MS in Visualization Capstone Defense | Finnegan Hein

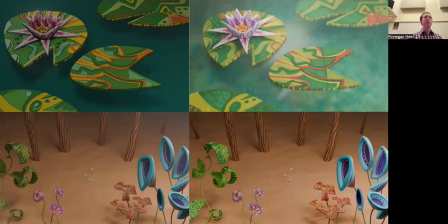917s
I added subsurface scattering for most shaders because organic material often has a slightly translucent quality. And I used cycles to render because it is physically based rendering and I wanted all the light interactions to be as realistic as possible.
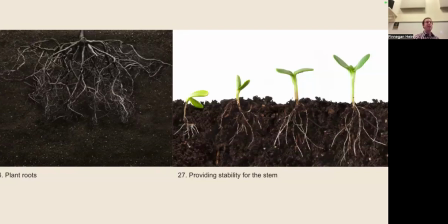933s
To approach the growth animations of the fungi and plants, I considered their ways of traversing life as living algorithms. A plant's roots, in an algorithmic sense, take input from their surroundings, which are the location of nutrients, water, gravity, etc.
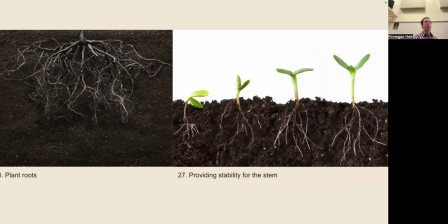950s
It then makes decisions based on these factors by sending signals through the rest of the plant via hormones to determine whether to promote or halt growth. The ultimate outcome is a root system that is well suited to the specific environment, as well as a stabilizing structure to act as a foundation for the growth above the soil.
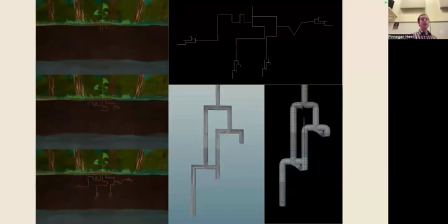971s
To simulate this survival strategy, I copied circles along the curve that I created here using L systems and connected the mesh using a skin node. From here, I added a keyframed carve node to reveal the curve from the starting point to simulate growth.
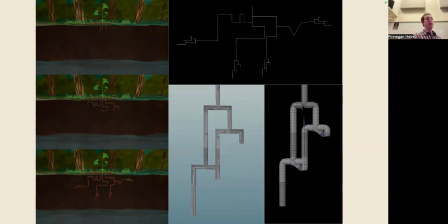987s
However, this method only worked for the parts of the curve that did not branch because it would double back and create unwanted geometry artifacts. You can see here. So instead, I keyframed the branching mesh from 0 to 2 generations.
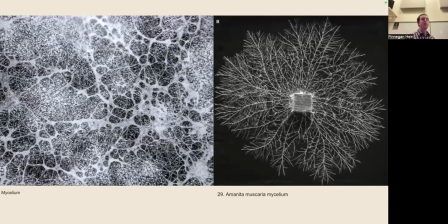1007s
Alternatively, the mycorrhizal fungi is in search of a plant's roots and expands radially until those roots are discovered. Because of this distinction, the mycelium simulation demanded an expanding structure seeking to explore and colonize.
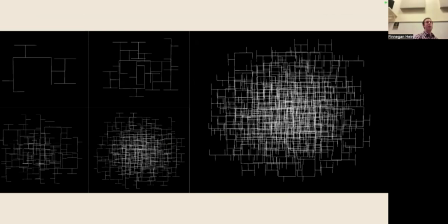1021s
I sought to portray this radial expansionary method of growth through an algorithm based on replicating points from a single point. By creating a nebulous web of lines, I was able to then add a polywire UV node to create geometry for the points to generate onto.
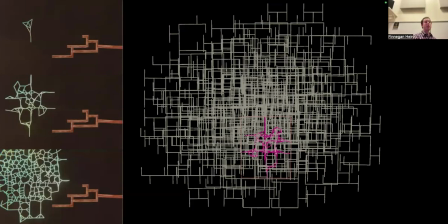1037s
One point is scattered onto the mesh in a random location and made to stick to it. The point's life value starts at 0 and increments each frame, and if the point's life value is greater than its lifespan value, the total number of points is below the maximum number of points,
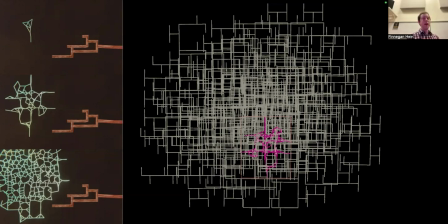1055s
and it's not too close to a neighboring point, then the point will replicate. The original point restarts the process, and new points are slightly offset and have different directions of movement.
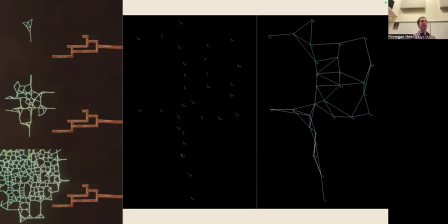1069s
After the solver has created the simulation of points, lines are generated between adjacent points based on distance. The importance of this scene was to show that the mycelium is a problem-solving, decentralized organism that is branching and expanding everywhere at once.
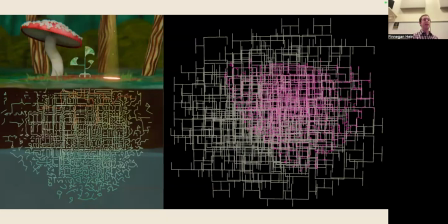1086s
I used this same methodology to generate the expanded root system in the second to last shot. The difference between the first time and the last time the mycelium is shown is that after it has created the mycorrhizal interface and found water and nutrients, the hyphal connections to those resources are reinforced.
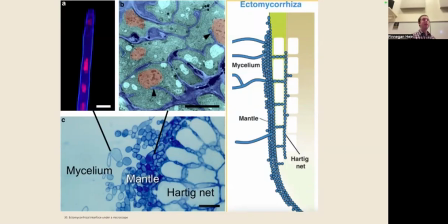1105s
The growth of the individual hypha, which are the filamentous strands that branch and make up the mycelium, responds to its environment similarly to the root tips, taking input from their surroundings and reacting accordingly. However, this process happens at a much smaller scale than the plant, and since Amanita muscaria is an
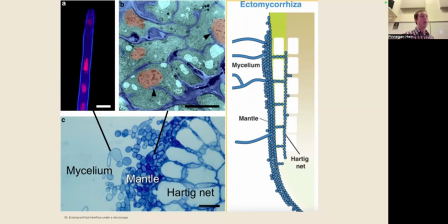1125s
ectomycorrhizal fungi, it means that it grows around the individual plant cells as opposed to inside of them, as you can see here in this diagram.
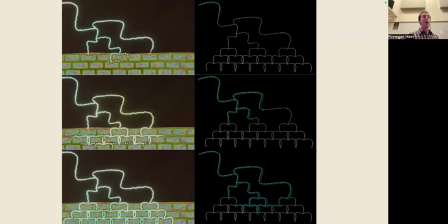1139s
Additionally, the hypha doesn't grow, it gets longer, with individual cells dividing at the tip. Because of this, I centered this simulation around the idea of cell division. The logic behind the simulation is the same as the expanding mycelium, but instead of connecting adjacent points,
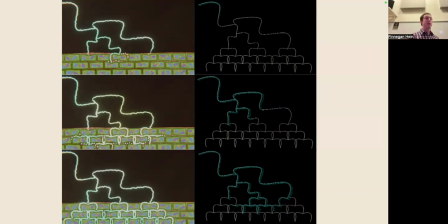1156s
individual points are converted into VDB spheres, which are later converted into mesh. This is also the simulation I used to create the title sequence.